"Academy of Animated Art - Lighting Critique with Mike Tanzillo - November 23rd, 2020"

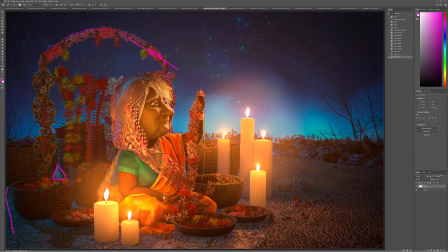Additionally, I do think that like some of this background, some of the color of the ground can go a little bit darker. You can even, if you have it as like a crypto matte, you can even take that down by like 20 or 30%, just because a darker ground will help ground the image a little bit and help
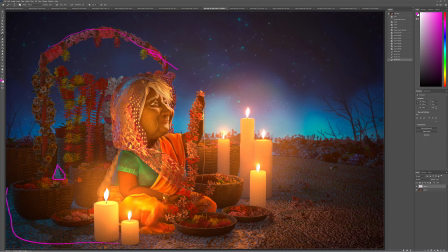make the base of the image feel a little bit, A, it'll be symmetric with what's going on here at the top, and B, it'll just make it feel a little bottom heavy visually, which will be good.
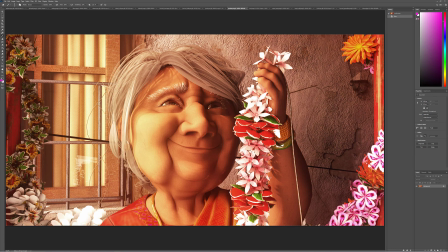All right, Jordan, you are up next. So great progress here again. Let's see if we can increase the eye whites a little bit. They're a little dark in there. Additionally, I also feel like well, there's two things. One is the
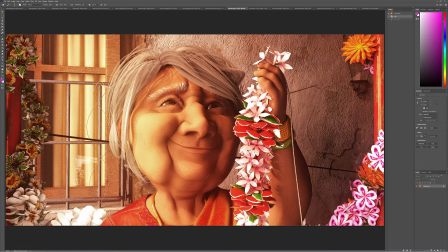key light feels a little neutral in tone. I would warm it up a little bit, just because I'm like, it just feels very neutral on these flowers back here. So I think we can warm it up. And then let's go ahead and get a bluish
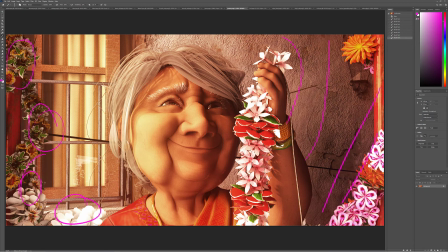skylight in here to kind of fill in these shadows a little bit with some more cooler tones. Let's do those two things. well, I guess those three things, and see where we're at with the next iteration. And watch out, this could be a sharp shadow there.
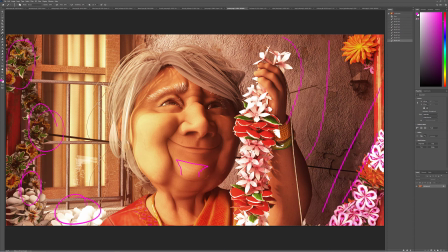Just make sure that's soft, because we don't want to see shadow cast from individual hairs on her head. So increase that radius, give it some more color, and then we add a sky dome light in there to create some more contrast in those shadow regions there.
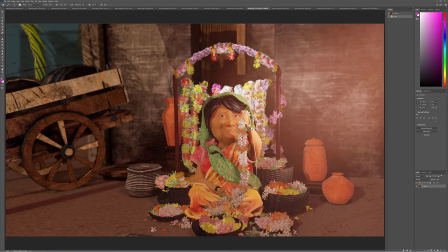Cat. Okay, cool. Good updates. I like this camera position better. It's more intimate. It's closer. We're more in touch with the character. So now we're looking at her pretty dead on, which means we got to get good shaping on her. And so you've got a key light coming in here from the screen right. We've got that light wash coming in.
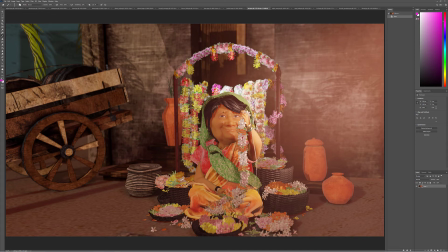I see it going across from right to left. You may want to check the scale of your subsurface scattering, because it feels a little, she feels a little miniature, or like, you know, they start to feel a little bit like a gummy bear,
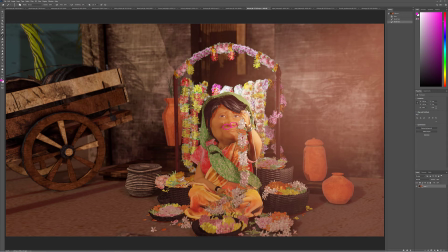in that this is really nice the way that the light is penetrating through her nostril, but it's a little bit much, and it makes it feel like she's very, very small. So the other thing that
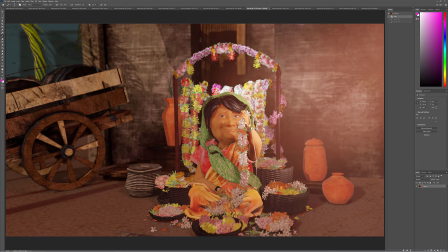I'm intrigued by is that there's light, like her light is clearly this way, right? Clearly coming in from screen right. But everything else in the shot, it almost like, it feels like this light's going there, that this is casting a shadow that way, this is casting a shadow that way. It all feels like there's light coming in this way.
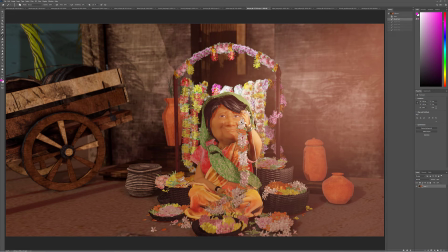And so I'm trying to balance the idea that it looks like, you know, it almost looks like there's light coming in from two directions. Although I'm realizing now that the fact that the screen right side of her face is illuminated,
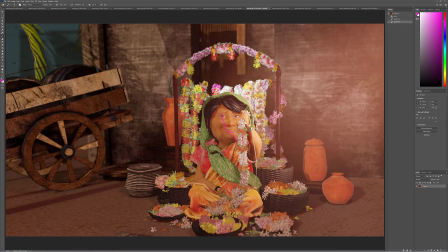it looks like it's because of this shadow, not because of light coming in this way. Yeah. So I would say that light is flattening out the character. It's flattening things out a little bit too much.
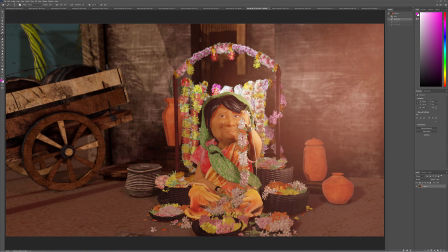So the two things that I want you to work on for the next iteration are, let's swing that around more to either the right or left, because I want to see these. I want to, like, let's use this as a good shadow guide. I want that shadow either going like this way or like that way.
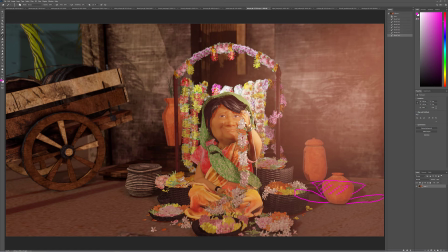I don't want it anywhere here in the middle, because that means that the light is coming in too frontally and not giving us enough shaping. Additionally, a good barometer of that is just how this is being lit, because this is almost like a light sphere that's in your set.
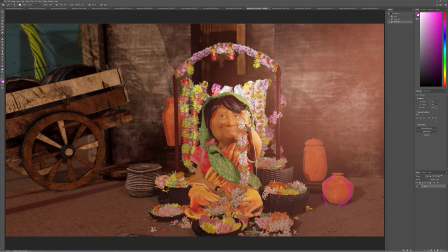So we want to feel that light is either coming from this side or this side. We want a light side and we want a dark side. We want the shaping on that. So I'll look at that even before I look at the character in the next iteration. And additionally, again, we've got very, very sharp shadows in here.
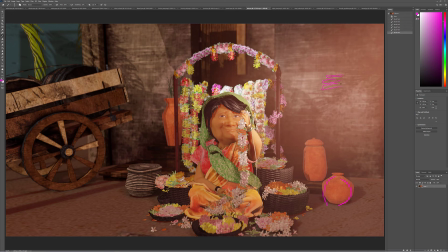So it's almost like an exact shadow of what's being cast. So it's like the same sharpness. Definitely increase that light's radius so we can get a softer version of that shadow on there.